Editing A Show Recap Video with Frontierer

So a LUT in filmmaking is essentially what's called a lookup table, and it's a table of numbers that apply to colours, and it tells your computer what way you want your colours to be rendered. So that's essentially what it is. That's where you get your kind of film looks, your more dramatic, interesting, stylised looks on top of your footage. So once I'm in that layer 2,
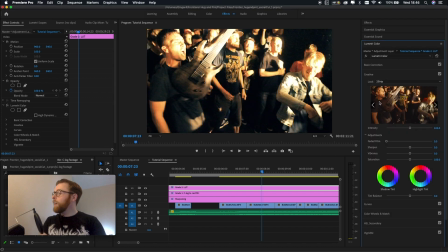758s
I go into this creative panel again and I just have a wee play about.
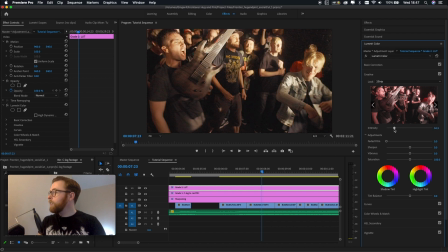762s
Intensity wise, I tend to drop this quite far down to about 40. I don't want my footage to look too much like it's just or too intense, sorry. When it comes to a LUT, I just want to add that little bit of drama and style to things.
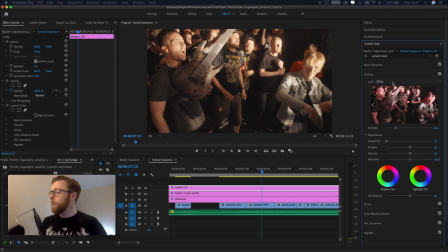780s
So then what I do is I make sure I save as I go along and I have a wee play about. I've got a few that are kind of like go-to ones, and I have a wee play about, see how they look.
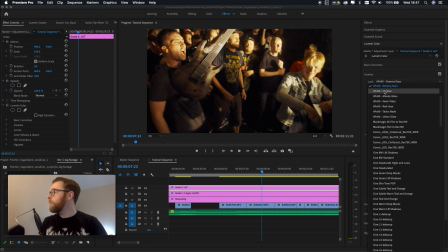790s
And once I find one that I like, now it takes a wee bit of playing about. Some of them you want a bit more intensity on, some you want a bit less, and it kind of just depends.
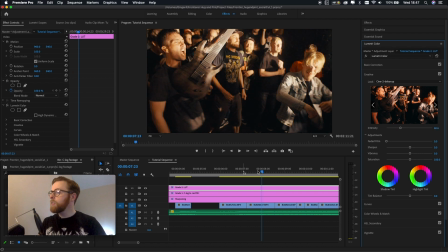806s
I quite like this one. This is actually a LUT I didn't have when I made this the first time.
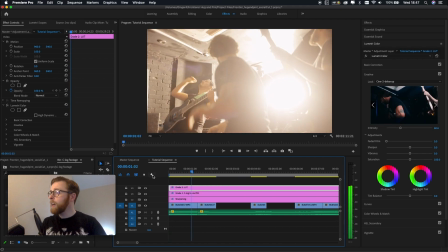812s
So what I do is when I feel like I found what I want, I just go back and I play the footage, see how I feel about it.
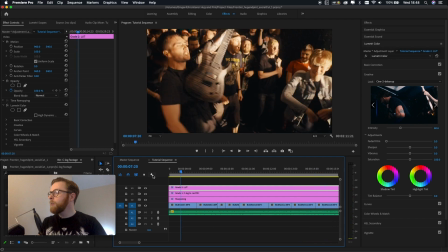820s
At the moment, I feel pretty good about this. So I'll stick around with this flame. Because for interior or fire, if I'm really on the ball, I'll put like a wee fire emoji or something here beside my tiny little girl sized hand.
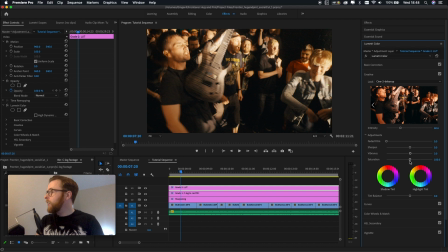840s
Yeah, and I'll usually maybe up the vibrance a little bit just so the colours are getting a bit more dramatic. It's a faded film look here. If you want to put the contrast in a wee bit, I never want to do that. Play with the intensity a little touch more.
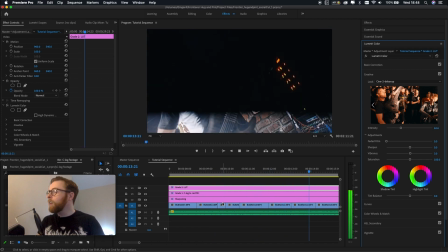855s
Yeah, I like that. It feels like a kind of bleached film kind of look. Almost sort of Super 8-esque.
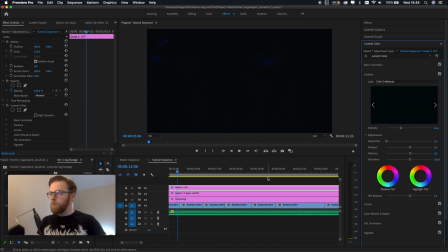863s
So, pretty happy with that.
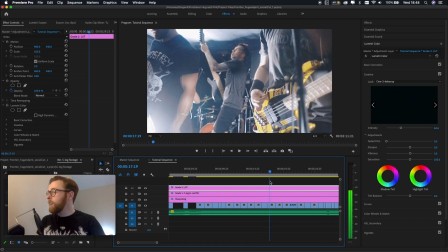868s
Sometimes what I also do is that we play about with the tints, see how I feel about those.
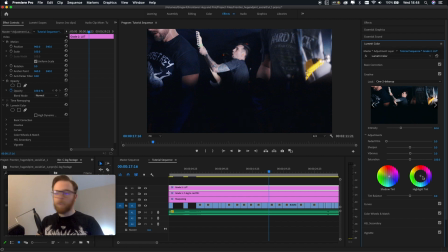876s
As it stands, I don't think the footage needs anything done to it from a tint perspective,
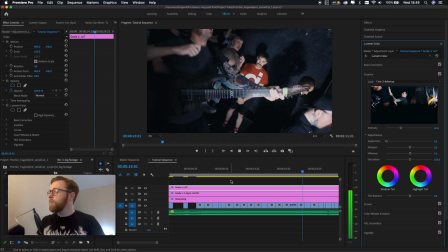883s
and I just have a wee run through and I feel pretty happy with how that looks.
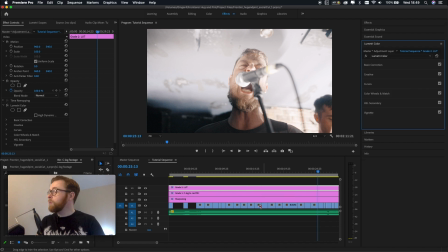890s
As you can see, these kind of things here. What I'll sometimes do is then go into the primary correction a wee bit and I'll do things. So if I go into my scopes, I have a wee bit of a look, see how the colours feel overall, So having applied the looks I've already done, I've not actually got a pure black anywhere,
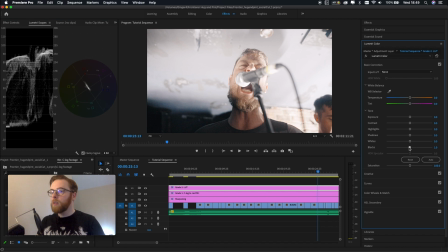910s
and I want to always be a pure black and a pure white, so I just bring the blacks down a little touch, so I've got something touching 0, and then I'll just bring the highlights down a little touch so that's not as crushed, and make sure there's still a couple of wee dots that are not pure whites, so I'm quite happy with that.
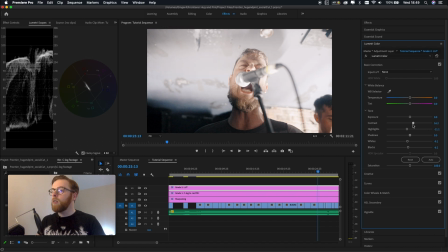928s
And maybe just bring the contrast up a little bit more, spread the wealth a bit.
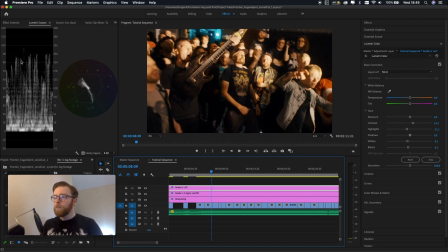934s
So if you follow, so this scope here, my Luma scope, is where I tell my black and whites are, and this tells you where the colours are in any one shot. So I can then use these sliders to push and pull if I feel an image is too green, too red, etc.
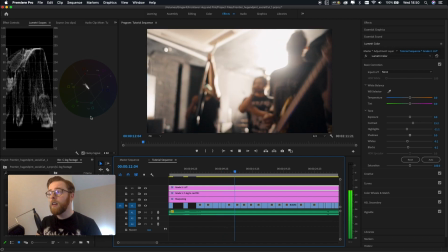950s
As you can see, given all the strobe lights, it varies pretty wildly across this clip.
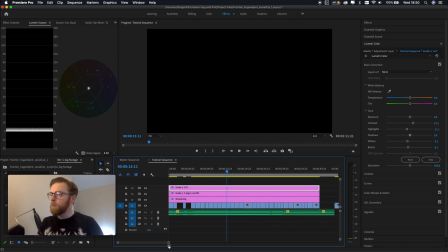957s
But that's okay, this should feel dramatic and weird given the abrasive nature of the band's music and the abrasive nature of the visuals.
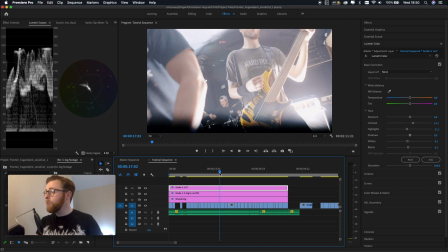966s
So I'm almost there in terms of this.